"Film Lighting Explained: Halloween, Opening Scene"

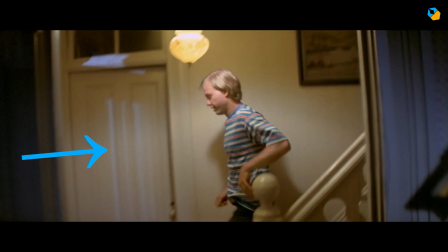You can see how the blue bleeds through the front door, and it's interesting how cinematographer Dean Cundey let it be instead of trying to block it out.
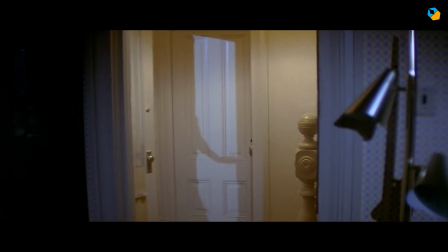As the boyfriend opens the door, he is lit by the blue light coming from the outside.
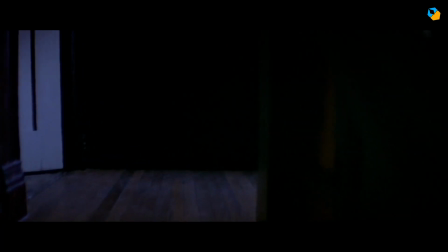Then the killer goes upstairs and we have blue again, though there is no logical reason why it has to be.
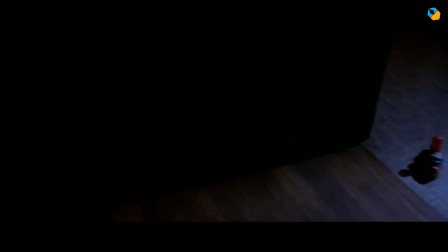It could have been warm and it would have still looked okay. But as we've seen, the layering is intentional.
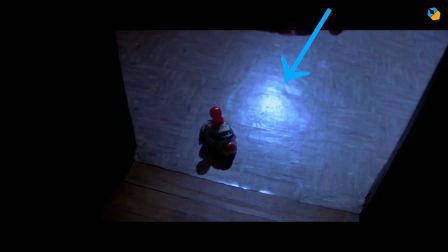So he turns and we see a hot spot on the floor. It's a source of light that makes this section of the house blue, and you can clearly see the barn doors if you look closely. And then finally, we enter the bedroom. There are two light sources wrapped in frost or something similar, which is why you don't get hot spots. The two lights together give you a softer look than you would have got with just one light. In addition to that, you have a mirror. These two lights reflect back into the room, so it kind of makes it like 4 lights in total. So you get some bounce off of the mirror as well, and it makes the entire effect a lot more softer than you would have thought.
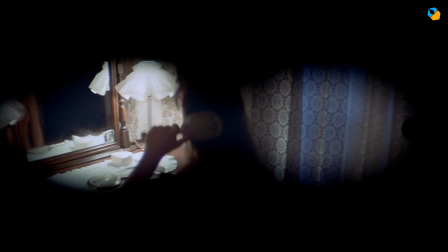And I believe there's another light on the ceiling lighting the rest of the room and the bed, but it's designed to look like it's coming from the fixtures on the table.
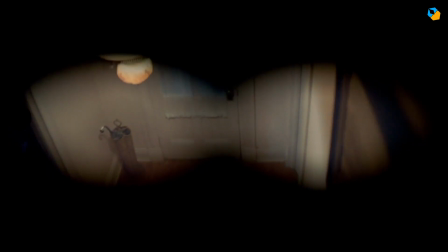These fixtures are also practicals. As we exit, you can see how the practicals in the hall and the front of the house play their parts.
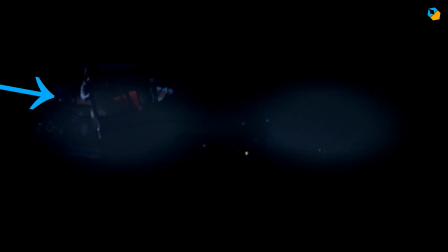The main light for the house is now a backlight for the car and everybody else. This is a separate shot from what we saw earlier, so the lights might have been moved for a better aesthetic effect.
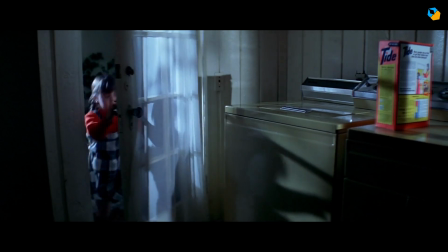That's pretty much it. This is what painting with light is all about. You can do this even on a low budget if the production gives you enough time and money.
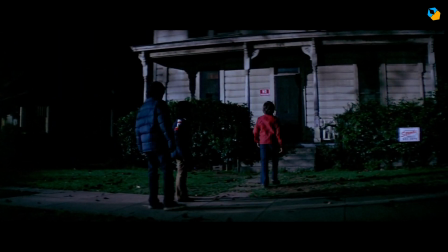Nowadays, with high ISO cameras, you don't need large fixtures, but you need the same number to get the effects that you see in this film. You don't get these effects by not using any lights. They don't happen by themselves.
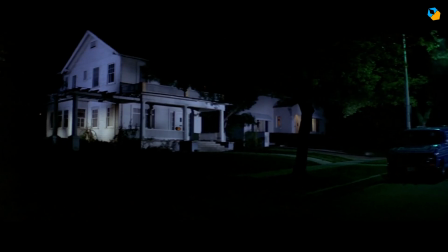Let me know in the comments what you think. For cinematographer Dean Cundey, please hit like.
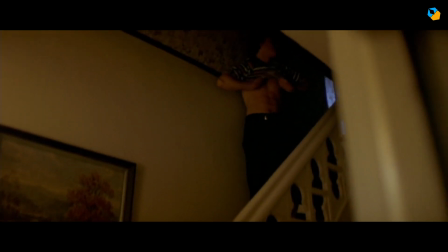For director John Carpenter, please subscribe. And for Haddonfield's 2 world record holders, hit the bell you'll see on the right so you don't miss any new videos.
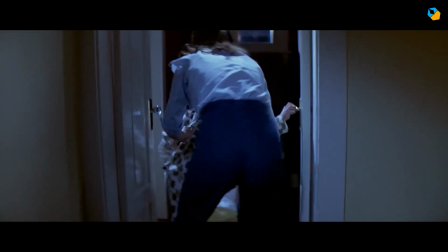Bye now.